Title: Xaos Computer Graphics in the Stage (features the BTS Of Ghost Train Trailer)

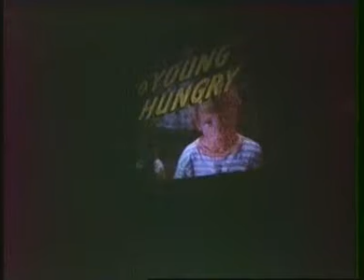it went on and on. I'm hungry. Mom, I'm hungry. Where could they turn? Over here! It's my microwave snack case! And brownies!
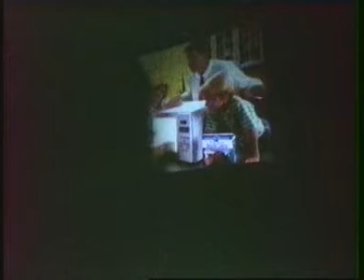How many special effects! Yes, fresh baked snack cakes in 4.5 minutes.
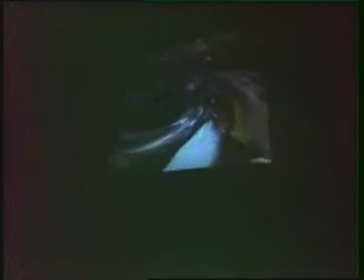Down the drain, and in the second part, you go into the bottle. What we did here, this was the first time that we took our image processing animations and texture mapped them on 3D objects. So it's not a big deal in 3D animation to have moving texture maps, but this is the first time that we had sort of orchestrated our
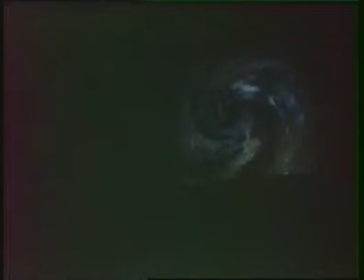2D processing animations with them. So these are some tests of getting down into the bottle, and it's like a really early test of the bottle.
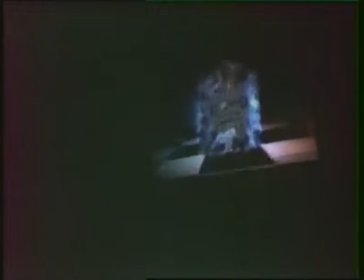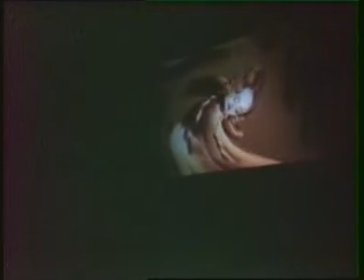Now, there was this the first part of the Open involved this full frame image manipulation where this was the first time we'd ever done this,
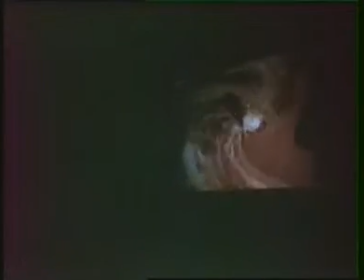and we were trying to develop a kind of character animation style that we could do full frame image manipulation with,
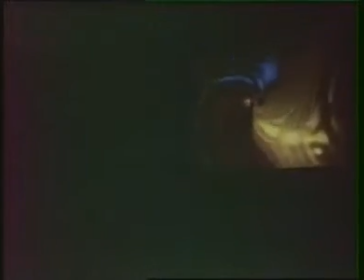where you could have like sort of anticipations and follow through and things like that.
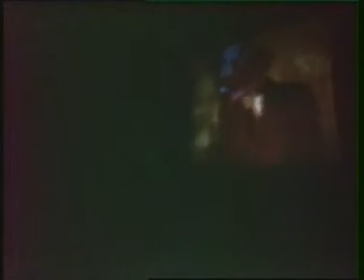And Colossal Footage gave us this, Colossal Pictures gave us this test footage of Bobby McFerrin. It has really been put through the ringer. A little out of control again, I don't know, a couple of problems. It was tricky with this stuff to sort of learn to control it. That's always the problem.
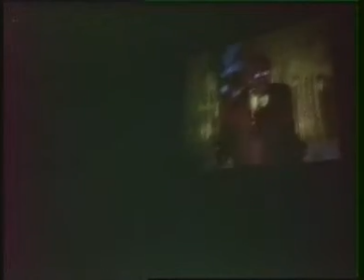So in each episode, you'd start out, you wouldn't know that the show was beginning. That was the idea. So you'd be watching some video. All of a sudden, it would start to deform. It would get swirled up into a ball, swirl down the funnel, and go into the bottle. So here we're a little bit further along, getting closer to the end.
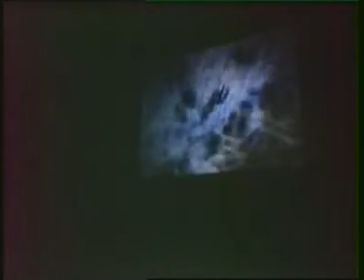We're sort of fudging the transition at this point, telling them, don't worry, it'll look great.
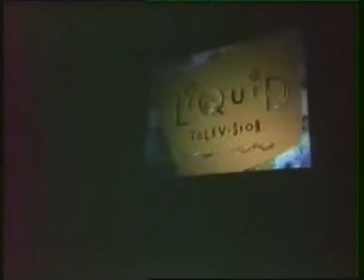Bottle's a little too active here, a little too nervous looking. We tried this happy bottle.
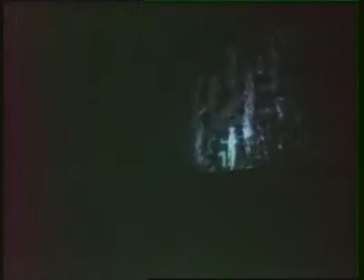We didn't go for that. This is what the animation, this wasn't the final, but this was an animation that was in the last test that was actually inside the bottle.
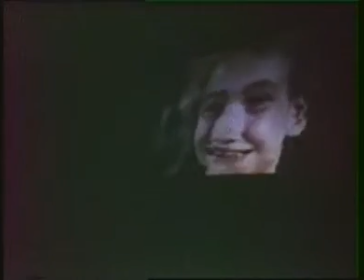So in the show itself, there was one show that opened with this 50s dental hygiene tape, and then got swirled down the drain.
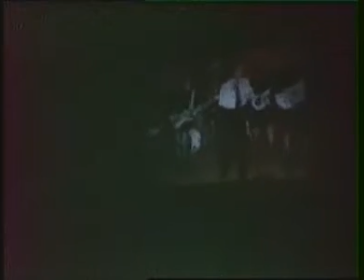And another tape. This everyone loved seeing this one get swirled down the drain. And then something that is really our favorite.
Rocky Mountain High.
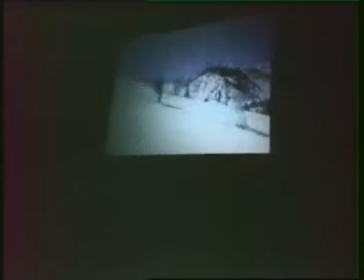Rocky Mountain
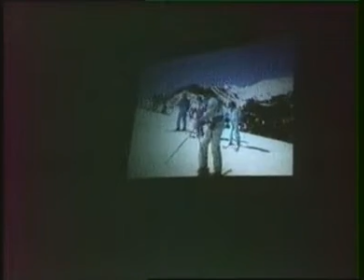High. I'll see you guys at the left. Boy, that was great!
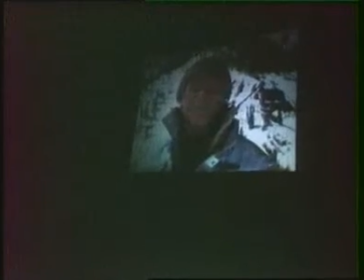Hi, folks, I'm John Denver. And this, well, this, of course, is Colorado. You know, the emotions I feel up here I've expressed many times in music and song, but you can't always carry a guitar.
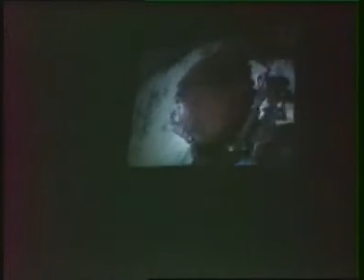That's why I bring one of these. For me, pictures are a kind of visual music. Colorado.